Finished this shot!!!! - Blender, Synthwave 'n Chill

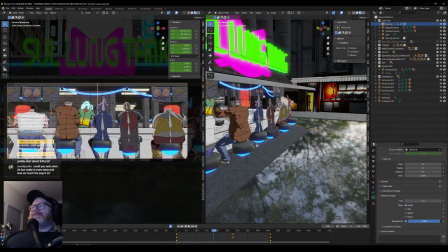2074s
I don't know what that means, the way language that's even in, but that's basically the darkness of your slate.
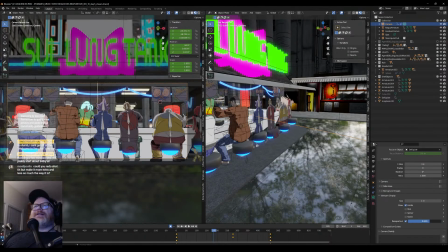2079s
So by default, it comes in, and I think at about 0.6 or maybe even 0.5.
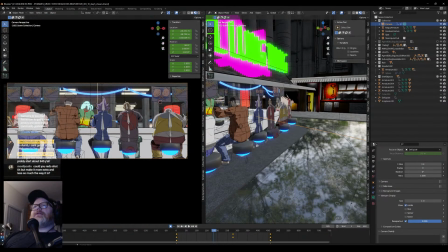2084s
It's not that dark, so I like to darken it a bit. But even here, make it totally black, just to make it easier to focus on what we're looking at. And if I take my dock guide, I called it, which is just an empty that I constrained the focus distance to, which you can do here.
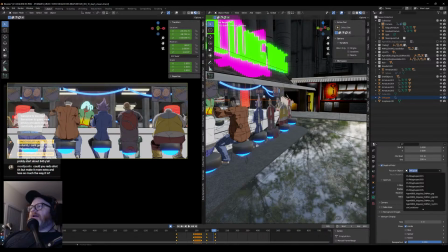2102s
When you turn on your depth of field, you can say focus on object, and when you do that, you can either pick it out of the list here, or it'll give you a dropper, and you can select it in your scene or in your outliner. And once you have it, now you can keyframe it and you can adjust it.
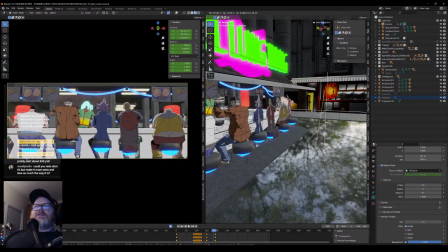2117s
So if you look in the left side here, you'll see as I drag it out, things go out of focus as I drag it around. Yeah, could focus on the chef there. Actually, to make it even more obvious, let's bring it down.
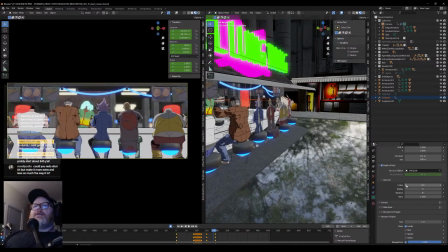2135s
Make it super blurry. There we go. Real tight focal area. Now, there we go. Let's focus on the chef. Or drag it out to these people right there, or even farther.
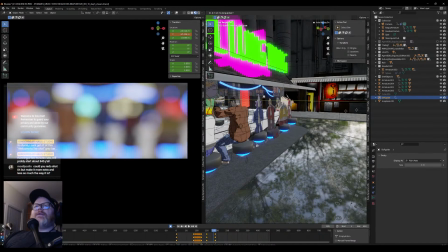2150s
And it looks pretty cool. I love how it blurs out there. It looks so nice. Does a great job. Just focus on the lights in the background there.
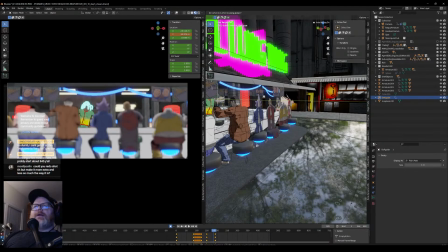2162s
Yeah, it's great. I mean, if you wanted to get really funky, you could start adding fog back there and everything too to help blur things, but I don't really need atmosphere in this shot because there's just so much going on and there's so much clutter in the background. And I don't mind the backgrounds being super
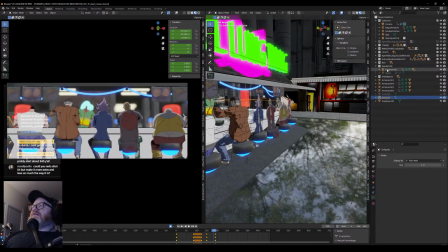2181s
kind of busy because the approach I take with my character design for this stuff and just in general is I like
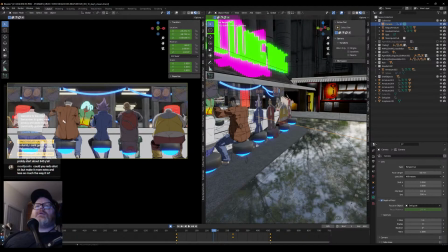2194s
complex, detailed backgrounds and simple characters. So you're never going to see like a video game style Space Marine guy with like 8,000 little cluttery details all over their outfit.
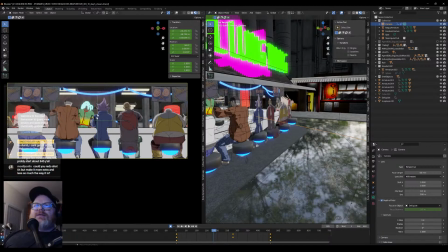2209s
I kind of keep it very basic, you know, solid colors, big shapes, you know. I don't want a lot of craziness going on with any characters. I want them to sort of be these basic shapes and colors that pop from a really complex background.
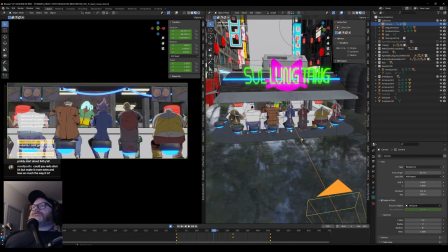2224s
So let's see. What else we got here?
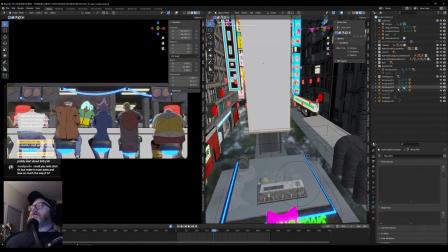2231s
What is this? Oh no, I don't want that.
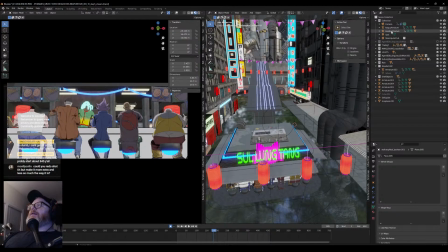2237s
I hid my rain and now I don't know where the rain thing went. Hang on, let me just reload the scene.
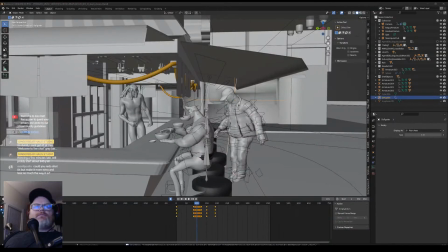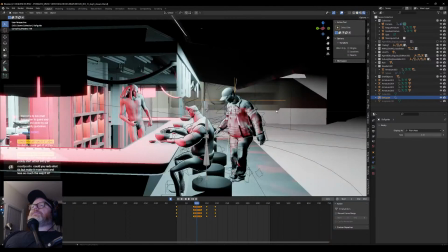2263s
Okay. The texture's on again here real quick. He looks naked right now. Don't get offended. He'll have clothes on soon. Just wait.
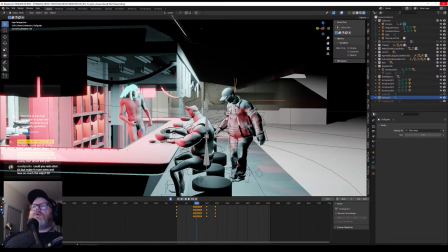2273s
Just wait for it. Wait. Wait. Wait, Paul. It's gonna have texture soon. Gonna put some clothes on.
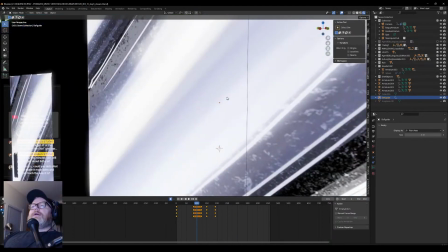2288s
Alright, there we go. Yeah. Zoom up.
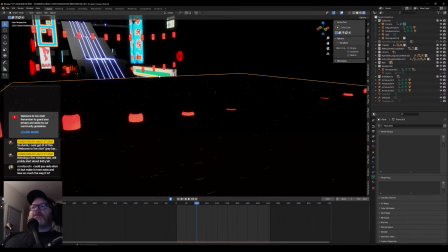2293s
Alright. Yeah, we got this black plane here, which is... it's a super simple emitter.
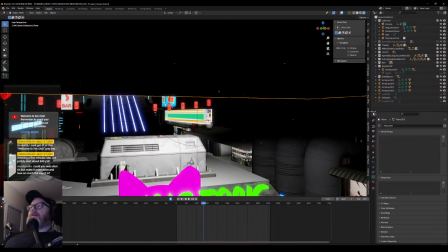2302s
And it's just dropping these raindrops, and they are literally just... I think just cylinders. Let's see. Yeah, here's the rain. Oh yeah, Ecosphere raindrop.
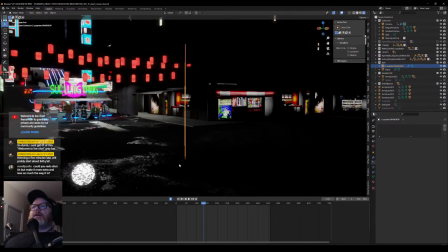2319s
Oh yeah, this is it.